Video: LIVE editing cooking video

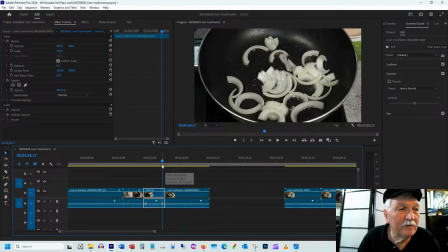(33:16)
So that's part of the editing thing. How do you make stuff flow? It's not live television.
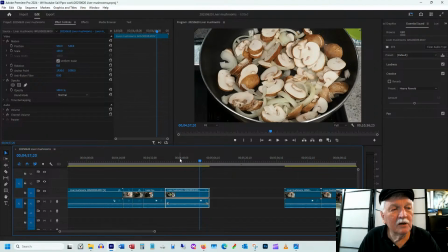(33:25)
It's not a cooking competition show, but from time to time, half of the people that watch this watch it on the TV, so they're looking at it as cooking entertainment, and I do want to give them a quality experience,
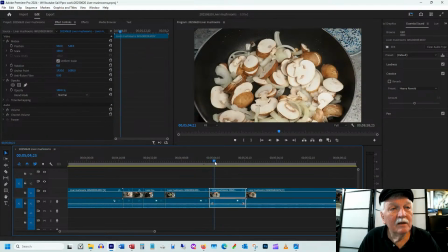(33:38)
or at least as good as I can. Okay, so here we're going to stir.
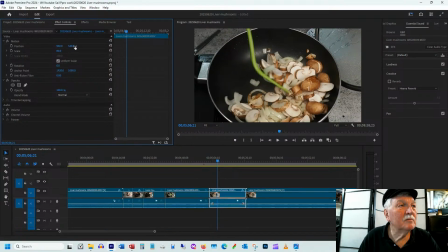(33:45)
Okay, so here, let's make this a bit, zoom out a little bit, get a little bit more excitement in there.
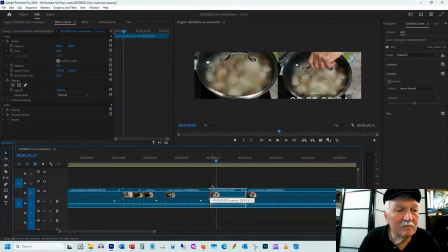(33:53)
Stir. We'll take out the first 8 frames. How long is this clip?
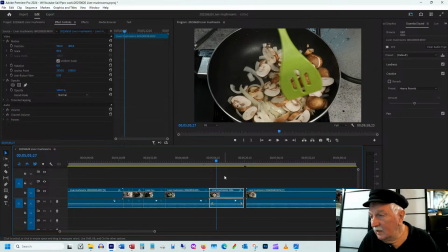(34:00)
This is 17 seconds. 17 seconds is probably a little bit too long.
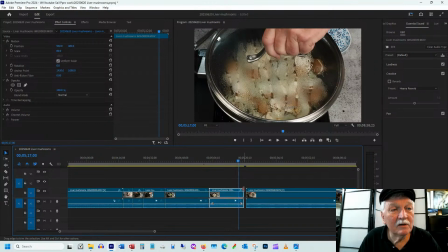(34:06)
We'll close the lid. There we are. Now we're down to 15 seconds.
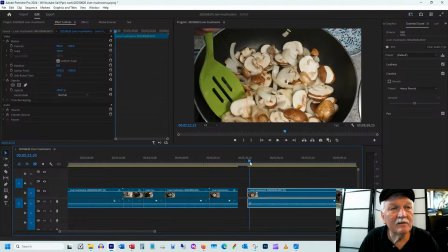(34:09)
And here again, we'll take off the first couple of seconds and stir some more.
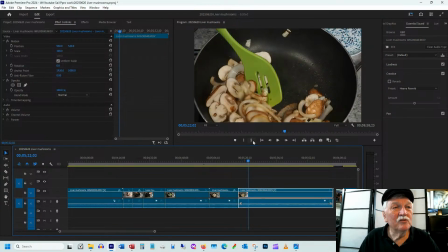(34:19)
And for variety, so I don't like zooming in on things, even with HD quality. Hey, Wisdom, thank you for dropping by. And as a Sunday, we should be editing the fish if I don't screw it up, because if I screw it up, I have to go buy another piece of fish.
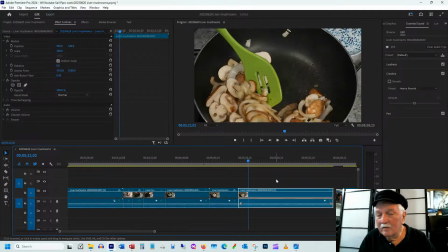(34:41)
Then it'll be live for entertainment purposes on Monday, Eastern Standard Time.
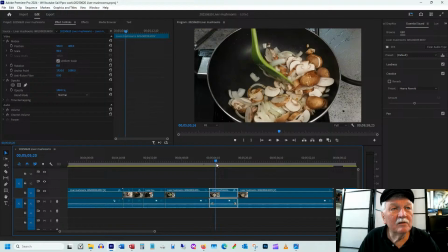(34:51)
Okay, so here, this is small. This is small. Let's make it a little bit smaller still.
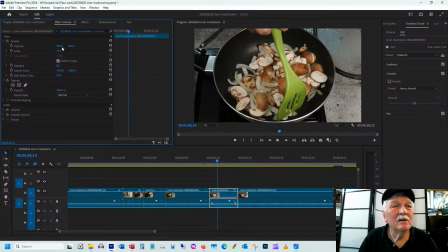(34:56)
We want to show the stirring, the art of stirring.
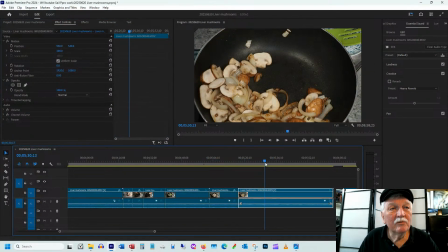(35:03)
Okay, now here we're going to make room. Okay, so let's bring this over. We got a nice transition there. We're stirring some more, and now we're going to make a space.
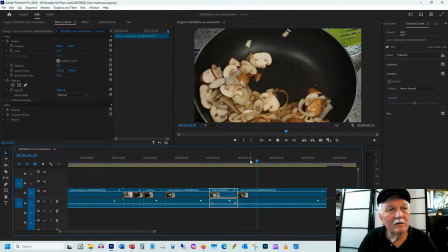(35:22)
Okay, we don't need this empty time of just watching an empty frying pan doing nothing. Okay, so we're going to cut it here. And go back to the beginning of where, I mean, there's some bubbling of the
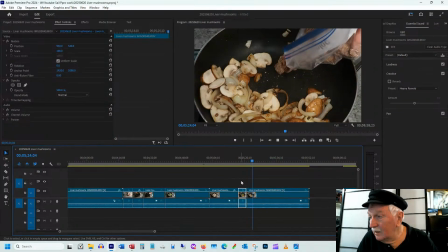(35:43)
oil in the pan. Yeah, thanks for the bell. I like belling people because then they show up on my subscriptions page and you can see what people are up to. I do appreciate that. Okay, so now we're putting in the liver, taking it out of the bag,
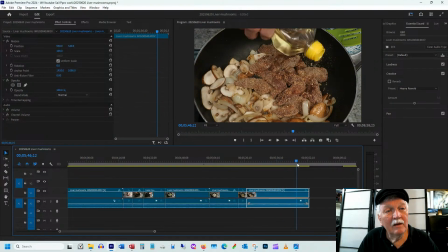(36:01)
swishing it around, giving it a bit more oil because it got a bit dry. But I don't want my mushrooms to be so oily that they're soggy. So put some oil.
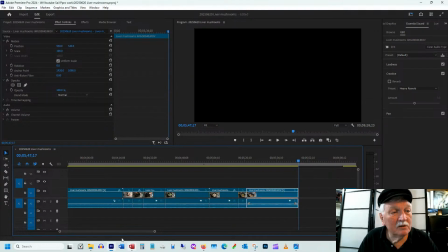(36:11)
Okay, that's good. And the voiceover will talk about doing that. Okay, so now we got this.
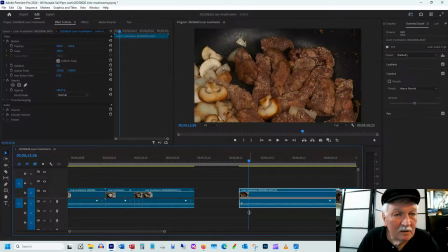(36:19)
So I see I have a problem. Because there was a shotgun microphone plugged in, sorry, a wireless microphone plugged into the camera that I did not remove, we don't have any sound.
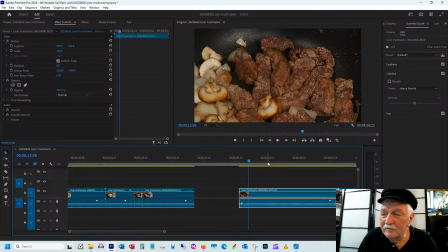(36:35)
So we're going to have to find some sizzle from another episode. So you hear there's no sound wave at all. Add some sizzle from another episode
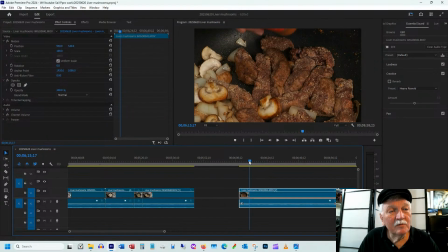(36:49)
to this. So here we are. But we've got some good sizzle. Now we're going to add some paprika. Okay, so the problem is that the paprika, I wanted to show the bottle to some extent,
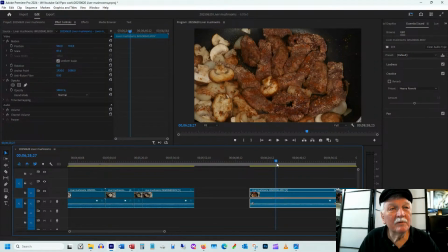(37:05)
but it's not really showing up in the frame. We're going to have some garlic powder. We're going to mix it around, mix. Add a bit more oil and let it fry.